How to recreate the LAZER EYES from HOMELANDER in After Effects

Imagine having a superpower. What would that be? And more importantly, would you be the hero or the villain?
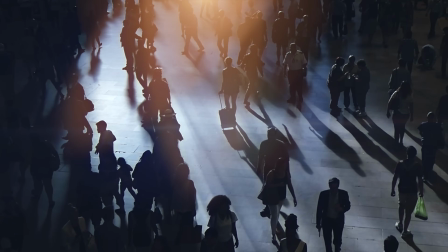0:05 Now personally, I totally love the ability to manipulate time. You know, imagine freezing time for power naps or going back to the past to grab some Bitcoin. Oh man, I would be unstoppable. But hey, there are so many other awesome powers out there, like flying, laser eyes, or invincibility. Now, just like my buddy Homelander, and speaking of whom, he gave me this magic V to give me some superpowers. I wonder what that will do. Jordy, are you alright? I'll check in you later. Alright guys, you don't really need a magic potion to get super cool laser eyes.
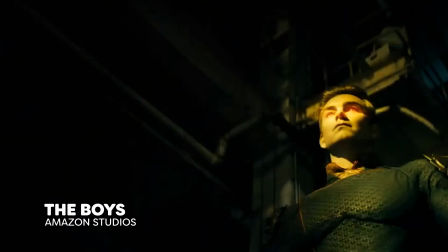0:47 All we need is the magic of After Effects. Check out this awesome scene where Homelander walks through a dark building slaying bad guys left and right. I'm going to create that cool effect, minus the actual killing of course. Killing people is bad. So let's build a set and make some movie magic.
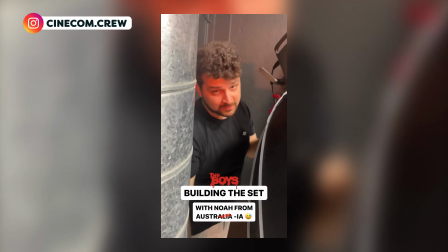1:07 Jenny, what are you doing? And who is this?
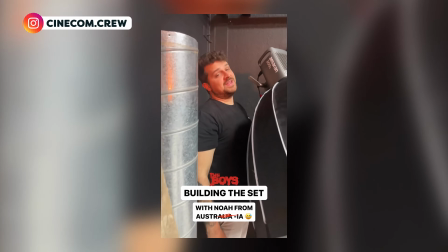1:10 We're making a set for a Homelander effect, and this right here is Noah, our new intern.
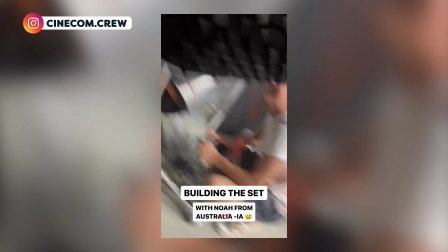1:16 He's all the way here from
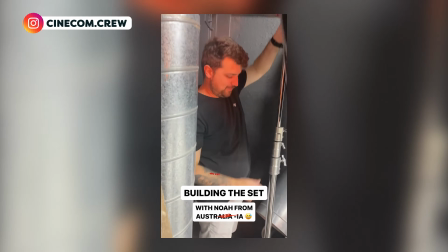1:21 Austria, and he's helping me out with the light setup. Hi Noah.
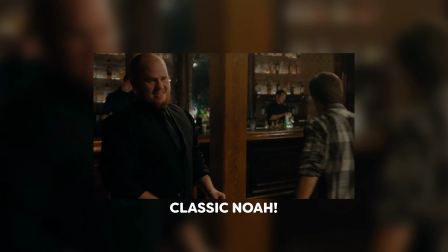1:25 Hi. Classic Noah.
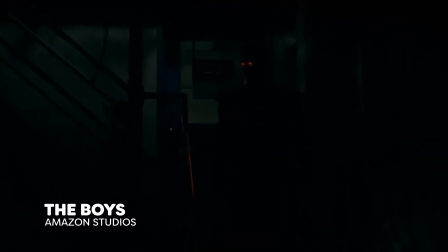1:27 Now the original scene has Homelander as a silhouette with his ominous glowing eyes, and the only light is from his lasers or when somebody shoots him.
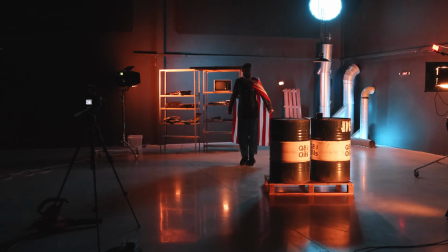1:35 So I want to keep the scene dark with just a few lights in the background to create a silhouette effect. However, this will create problems in post-production because I need to track his eyes.
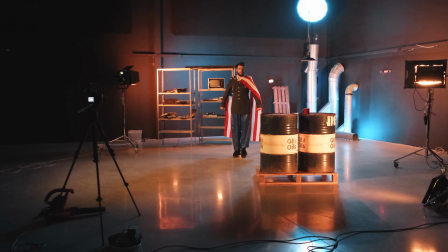1:45 That's why I'm adding a little bit more light in the scene than necessary. In post-production, I'll make it darker with some color grading. Now once the set is finished, let's get shooting. We'll need two separate shots.
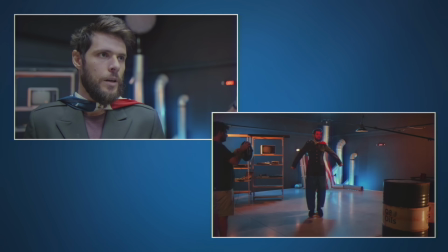1:56 A medium close-up of Jordy Lander shooting lasers, and another one where he appears to float in the air with glowing eyes and firing lasers.
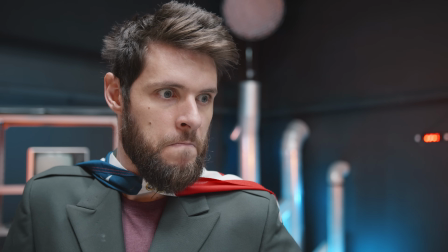2:03 For the medium close-up, I want an angled view of Jordy's face with his eyes open. This will make the tracking easier.
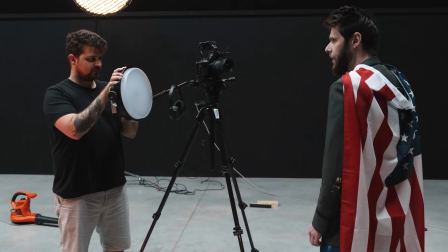2:09 He'll do some acting pretending to unleash some powerful lasers for real, and to sell the effect, we're gonna use a real light on his face to mimic the laser's glow. Painting light in post-production is such a hassle and will always look weird. Now let's go to the floating shot. Hold on, Janik, I got a potion for that. And don't worry, this here is temp V, so it's more safe. Let me show you how you can fly with a potion. Is he dead? Nice try, Jordy, but let's stick to my method. For the floating shot, we'll have them stand on something with their heels to avoid static feet.
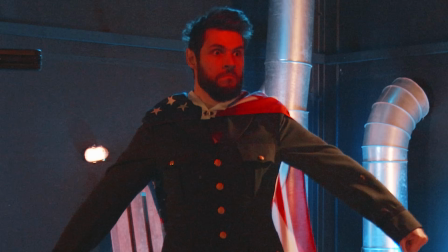2:47 The subject will act like they are floating and shooting lasers. Just remember to keep those eyes open and visible for better tracking. Now I also want Jordy to land on the floor, and this is actually nothing special. Just him pretending to land and standing normally on the floor.
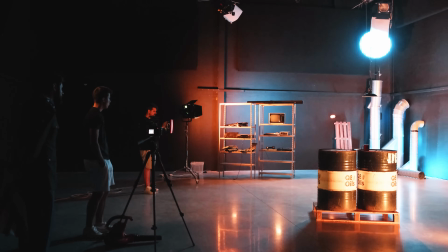3:00 By the way, don't forget to shoot an empty shot as well, and I'm again going to use real lights to mimic any lights created by visual effects. Now I anticipate that this effect will be quite challenging, so let's quickly test it on the MSI Creator Z17 HX Studio, which we got from our sponsor MSI.
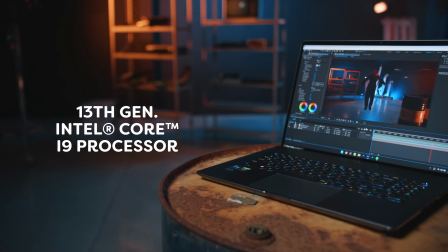3:16 The laptop's 13th gen Intel i9 processor makes it a breeze to do on-site testing, like rotoscoping or tracking, which saves me a lot of time avoiding reshoots. But something I really love when working in After Effects is the bigger screen.
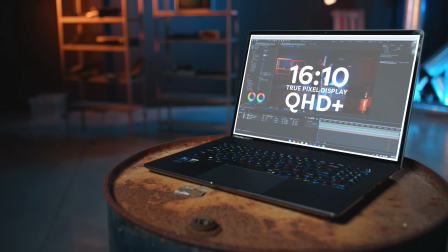3:29 The 16x10 true pixel display and Quad HD Plus resolution gives me that extra workspace, which is super handy.
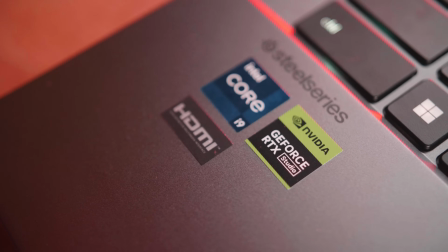3:36 By the way, did you know that the Creator Z17 also has a very strong GPU, the NVIDIA RTX 4070.
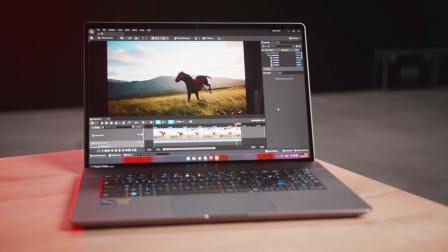3:43 It's so powerful, you can work on Unreal Engine in real time without breaking a sweat. It's a beast. Now this laptop isn't only perfect for VFX work.
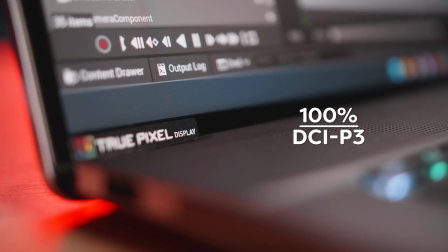3:52 With its 100% DCI-P3 color gamut, you can also create some beautiful color grading.
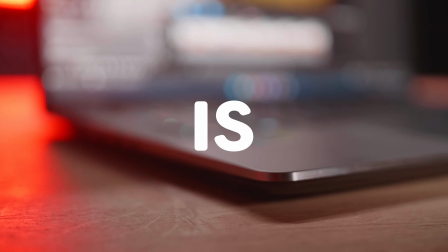3:58 But for the main question, is this laptop still portable?
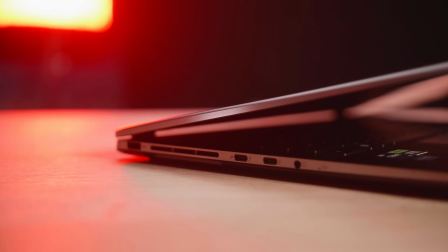4:01 Well yes, due to its ultra light and slim design with military grade durability, you can take it everywhere.